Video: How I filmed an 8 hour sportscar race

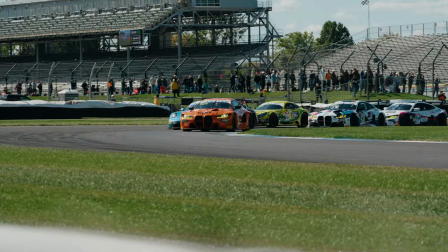Normally, I will do starts at a regular speed frame rate, like 24,
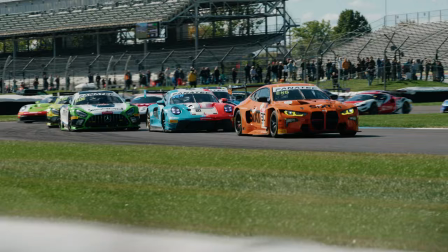but in Indy, there's a good chance of carnage in the tight turn one, so I went for a high frame rate just to capture that,
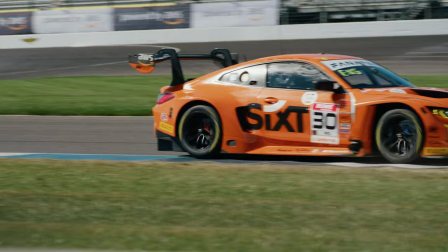but of course, we ended up having a clean start.
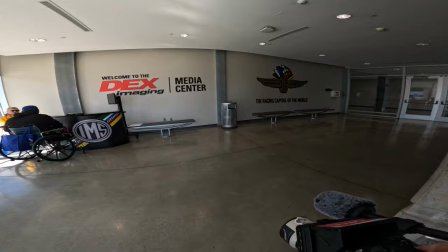Since I nailed the start shot, I wanted to send my agency contact the shot to post it right away, so Emma and I headed back to the media center. Emma is WRT's press officer who kindly offered use of the team's golf cart and even came trackside with me to get some content,
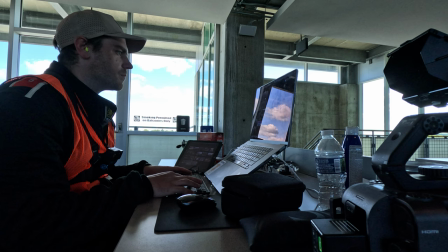and it was her first experience doing that, and she had a great time. Once I clipped the start and sent it off, we went back out for a few hours of shooting.
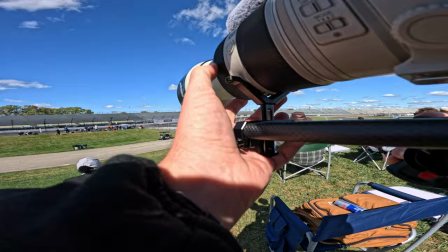I did some panning through fans on the turn one mound, and I went to this really cool spot outside of turn one.
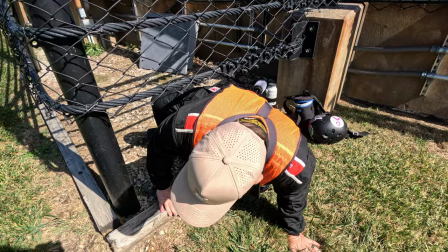It required some climbing under the fence, but that's no big deal. And you're probably wondering why I'm wearing a race suit here.
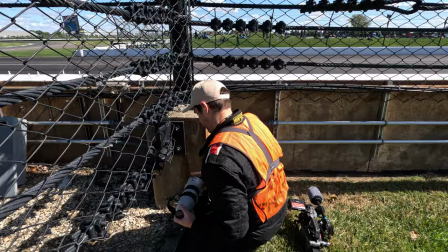It's because I have to wear that suit when I'm shooting in the pit lane, and I don't like to go back to the media center and change.
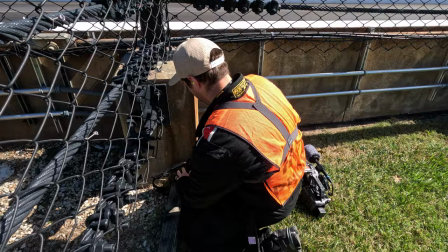So I wear it all day just in case something happens and I need to rush to the pit lane quick. Plus it was chilly, and that way I didn't need to wear a jacket.
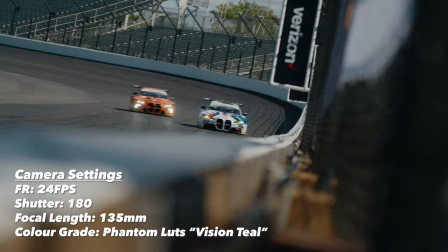We finished up a stint trackside shooting in the short shoot between turns one and two.
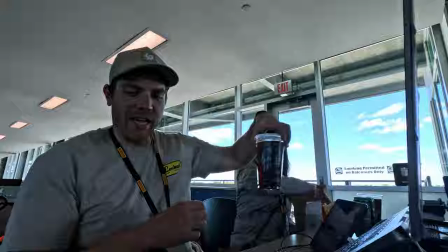Then we headed back to the media center to do a bit of editing, and my lovely wife who came with me to the race weekend brought me McDonald's for lunch.
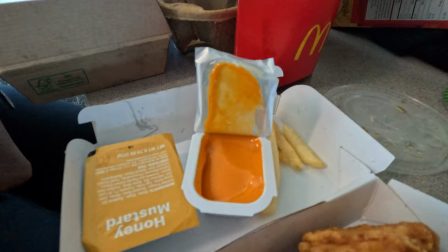I had a 10-piece McNugget meal with fries because I have the meal preferences of a small child. And it was great that Nicole came with me on this trip. Indianapolis is about a seven-hour drive from our home, and she made the drive down on Friday to essentially see me for one day on Saturday, and then we drove back together on Sunday. I'm gone a lot for work, and I'm currently in the span of seven straight weekends, so getting to see her for a little bit on a race weekend was a huge bonus.
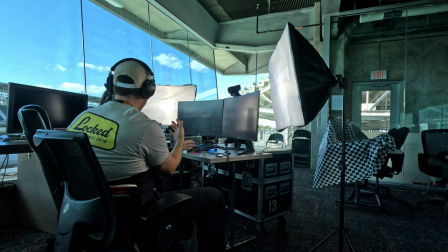After lunch and some editing, I made a quick pit stop to join Ash on her watch along stream.
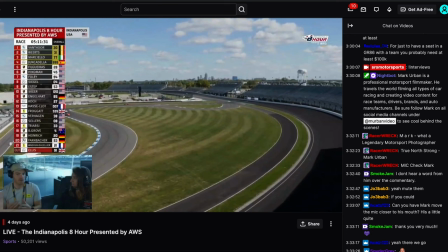I've known Ash for a few years and she is one of the hardest working women in motorsports. She's a Twitch streamer and content creator and she works with SRO at a lot of their races in the US. She also works with Red Bull Racing and a bunch of other entities and she's just absolutely incredible.
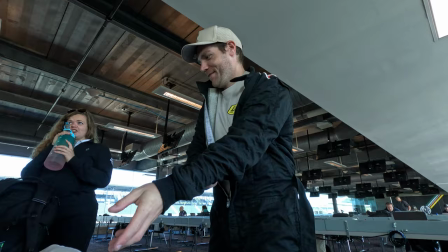So it was great to join her and take questions about my job from the chat. If you want to see more of Ash's content, check out her Twitch account, which is linked in the description below.
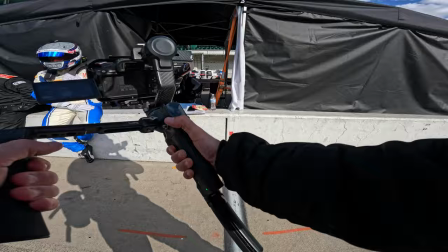Then I got suited back up and spent a few hours in the pit lane. For this event, we of course used the US NASCAR style pit lane.
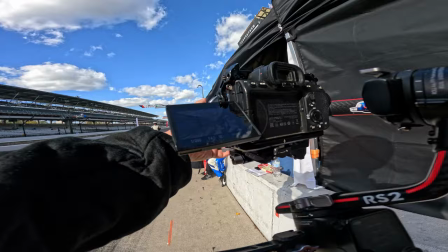This means the teams had to contend with a wall to jump over. The US based teams are used to this,
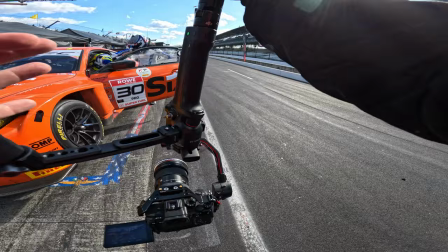but the European teams like WRT rarely experienced this and they're much more used to the European style pit lanes that have garages.
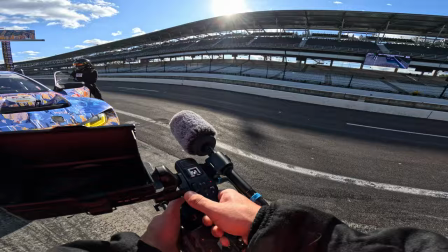The light was starting to get nice and I managed to get a pit stop each for all four BMWs. I did a few with the gimbal and a few handheld to get some variety.
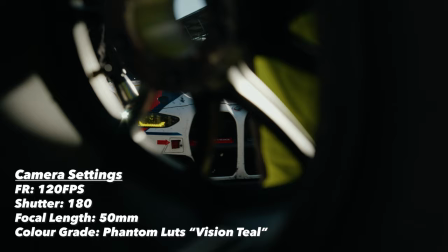I also mixed the frame rates up between 120 frames per second and 24 frames per second so I could have some slow motion and some regular speed.
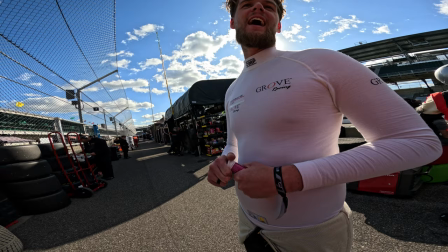I also ran into Brenton Grove who was in Indy competing with his father and Earl Bamber in their Grove Racing entry.
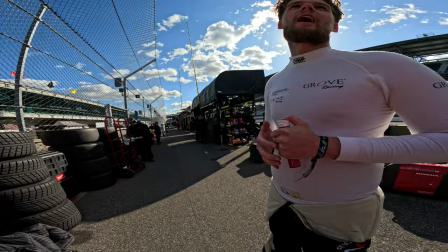This meant he was missing the Bathurst 1000 back in Australia where the Groves run Penright Racing. He said it was weird to not be there and it would be mixed emotion if they won at Bathurst. He'd of course be happy but also gutted that he wasn't there to witness it in person. I've worked with Brenton in the past, so it's always great to run into him and have a quick chat. Now that we're about halfway through the video, it's quite clear that you're enjoying yourself, so why not hit the subscribe button?
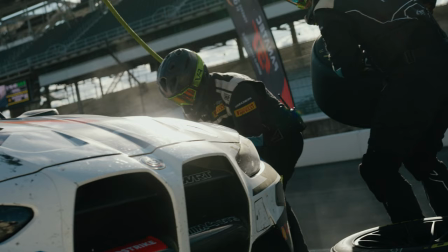It's free and it helps me a lot. I always feel like it's so cringe to ask people to do that.
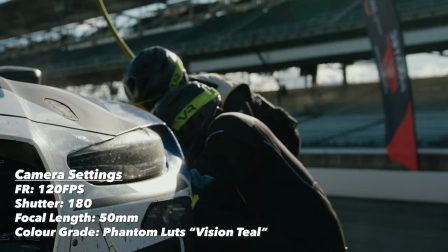The light in pit late at this time was pretty solid, and combined with that 1.8 black mist filter, I was able to get some shots that I'm really happy with.
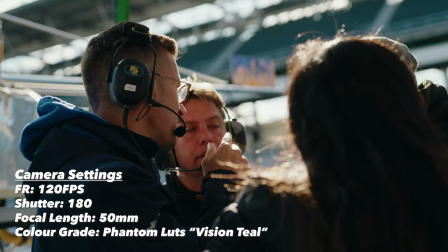If you're unfamiliar with mist filters, they basically soften an image. They make highlights a bit less pronounced, and they lower the overall contrast in your image.
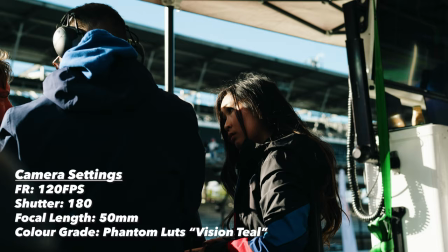It kind of mimics the look of like vintage lenses, if you know what I mean. Like maybe not, but that's kind of the vibe I get from it.
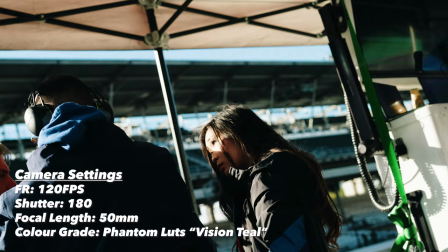The stronger the mist filter, the more this effect is applied. It can be easily overdone, but I've used it a few times this year, both at golden hour and in the pit lane at night, and I've been pretty happy with the results. I should say I didn't use the mist filter on any trackside shots. I tried that in Dubai earlier this year, and I found that anytime you were shooting through a fence, It made the haze of the fence way worse.
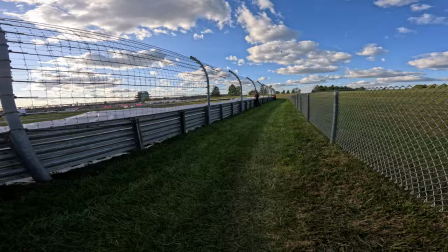Following that stint in pit lane, Golden Hour was starting to hit.
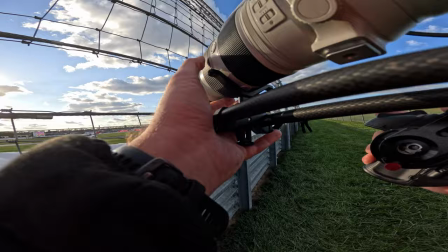So Emma and I hopped in the golf cart and went to the backside of the circuit. In Indy, the sun rises over the backstretch and sets over the front stretch. A great way to figure out where the sun is going to be is by using an app or a website like SunCalc.
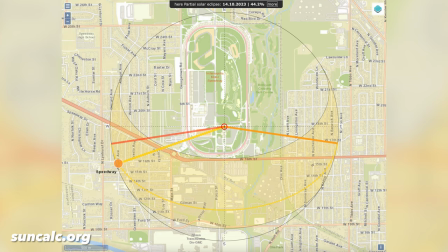Now we use this a lot to get an idea of where the sun will be in the sky and we can plan our shots for each session accordingly. I decided that I wanted to put all my money on backlit shots. This means the sun is behind the cars and it creates a silhouette, which I love.
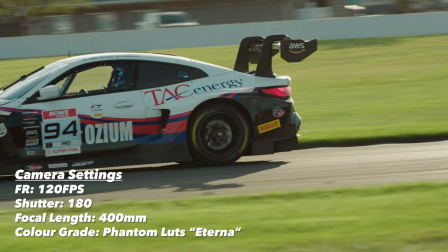We started outside turn seven and eight, which as you can see here, it was pretty fruitful.
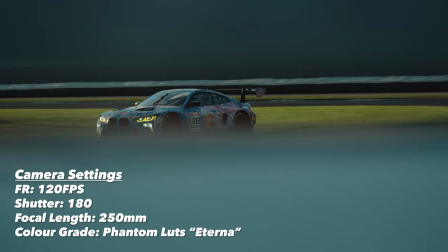We also stopped just outside of turn four and I was able to get this shot in the gap between the barrier and fence.
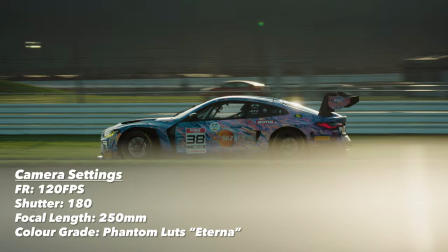I absolutely love this and I didn't see anyone else with a shot like this. So I was very happy I was able to capture this. and i did actually post one on my instagram as a reel i've been trying the 16 by 9 flip sideways i don't know let me know what you think go to my instagram leave a comment if you don't like it i don't really care i'm going to keep doing it we decided to finish up golden hour outside of turn one and two where i shot the race start and this pretty much
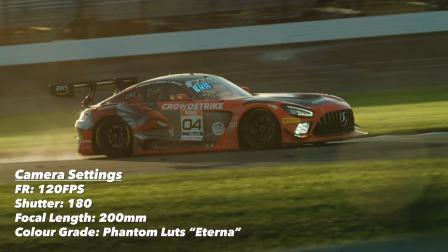speaks for itself um don't really have to say much the sunsets at this time of year in indianapolis are absolutely insane
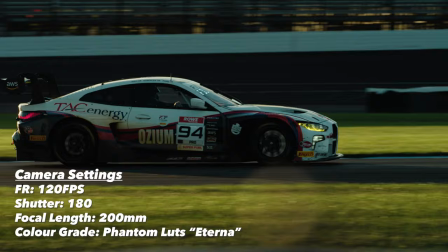this is some of the best light I have ever captured on camera and yeah, very happy with that.
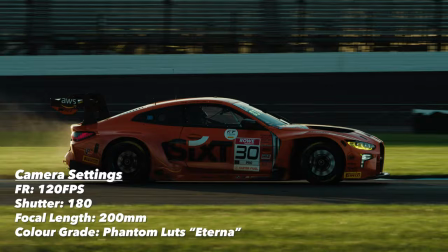This light is just absolutely bonkers. Like you could put anyone out there and they would get great stuff.
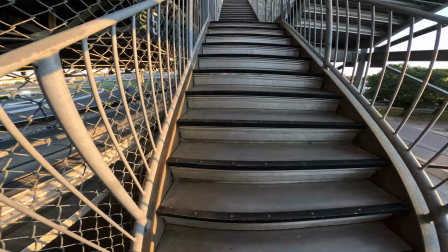Emma needed to head back to the media center, so I just had her drop me off outside of turn 14.
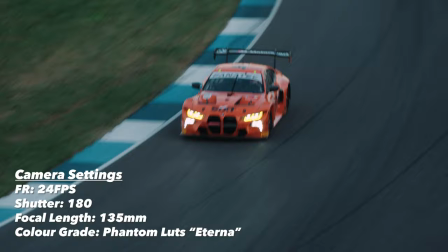I climbed a lot of stairs to get some shots from above. I got some great shots from up there, one of which I used in my final recap edit.
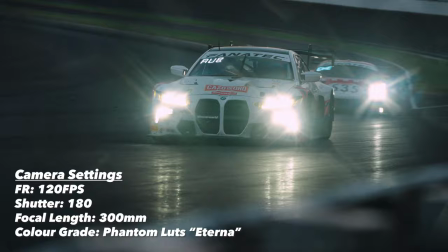I also stopped on the ground level to shoot the cars coming onto the front stretch, which is probably one of my favorite spots on this circuit.
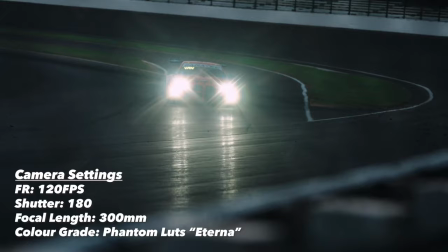It's pretty breathtaking, and you get a really cool shot as the cars come back onto the front stretch, and this ended up being the final on track shot in my post-race recap video.
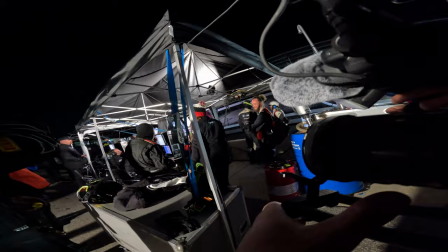Honestly, after that, it was pretty much just time to wait around for the checkered flag.
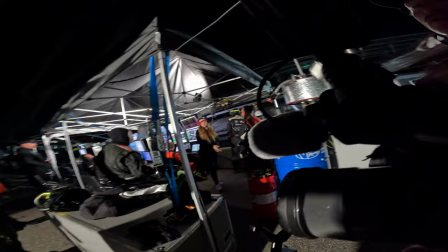Team WRT's sixth-sponsored BMW M4 GT3 took the win, and unfortunately,
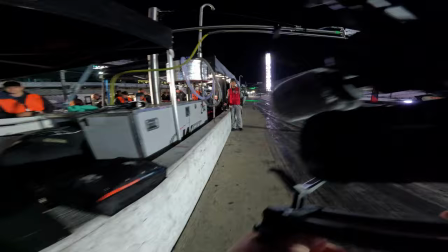the team wasn't able to go to the wall for the celebration, as they were originally told not to by the officials.
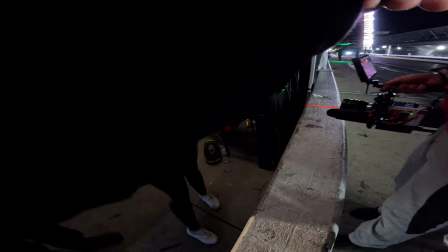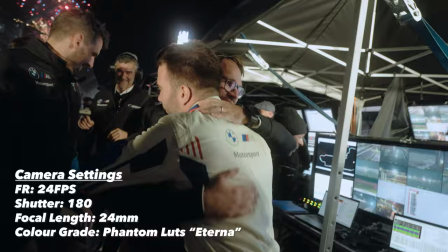Then by the time they convinced the official, it was too late. But I still managed to get some solid celebration shots with the fireworks in the background.
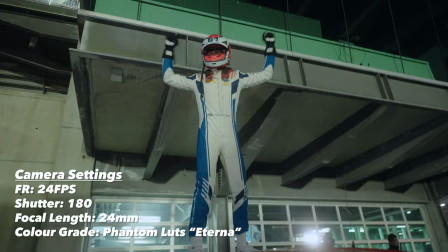Park Vermeer was also fantastic as Sheldon van der Linde got up on the roof of the car to celebrate, which was really cool.
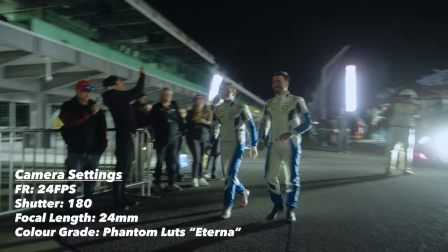It's times like this I find where my experience really pays off. I knew that once he was finished his initial celebration, he was going to go looking for his teammates.
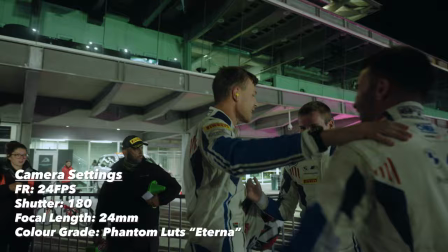So I followed him and I got that initial embrace. This is a really important shot for the storytelling of the event. Racing is a team sport and they win and lose together. The podium was just okay. In hindsight, I probably would have gone up high to the right where there's a place where you can stand and just shot it from up there to get something different,
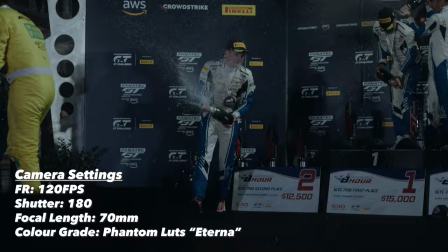but I only used a little bit of this anyway, so it wasn't that big a deal.
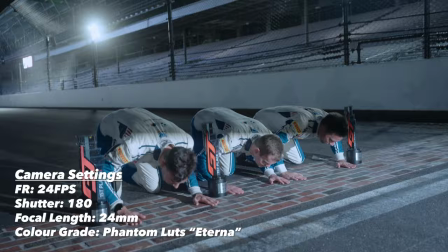After the podium, we of course had to get the drivers kissing the bricks. It's an Indianapolis tradition. The start finish line is actually paved with bricks one yard wide. In fact, the whole track was originally paved with bricks, but these are the only ones that are remaining. NASCAR champion Dale Jarrett actually started this tradition in 1996. After he won the Brickyard 400, he and his crew chief Todd Parrott went out and decided, hey, let's kiss the bricks on the front straight away.
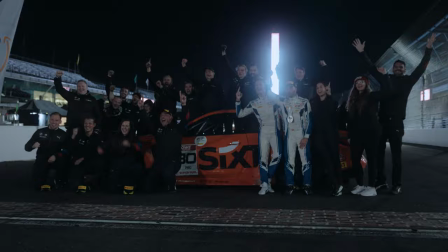And now pretty much everyone that wins a race at Indy kisses the bricks.
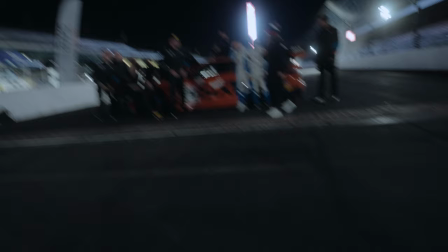After another quick winner's shoot with the car and the full team, we headed back to the media center to start the slog of editing. But first I had to order pizza from Brozini's in Speedway. This is a tradition that Bob Chapman started back in 2021. There's no food provided to the media at this race. So Bob decided that he would just order pizza for everybody. And the last couple of years I've spearheaded ordering the pizza.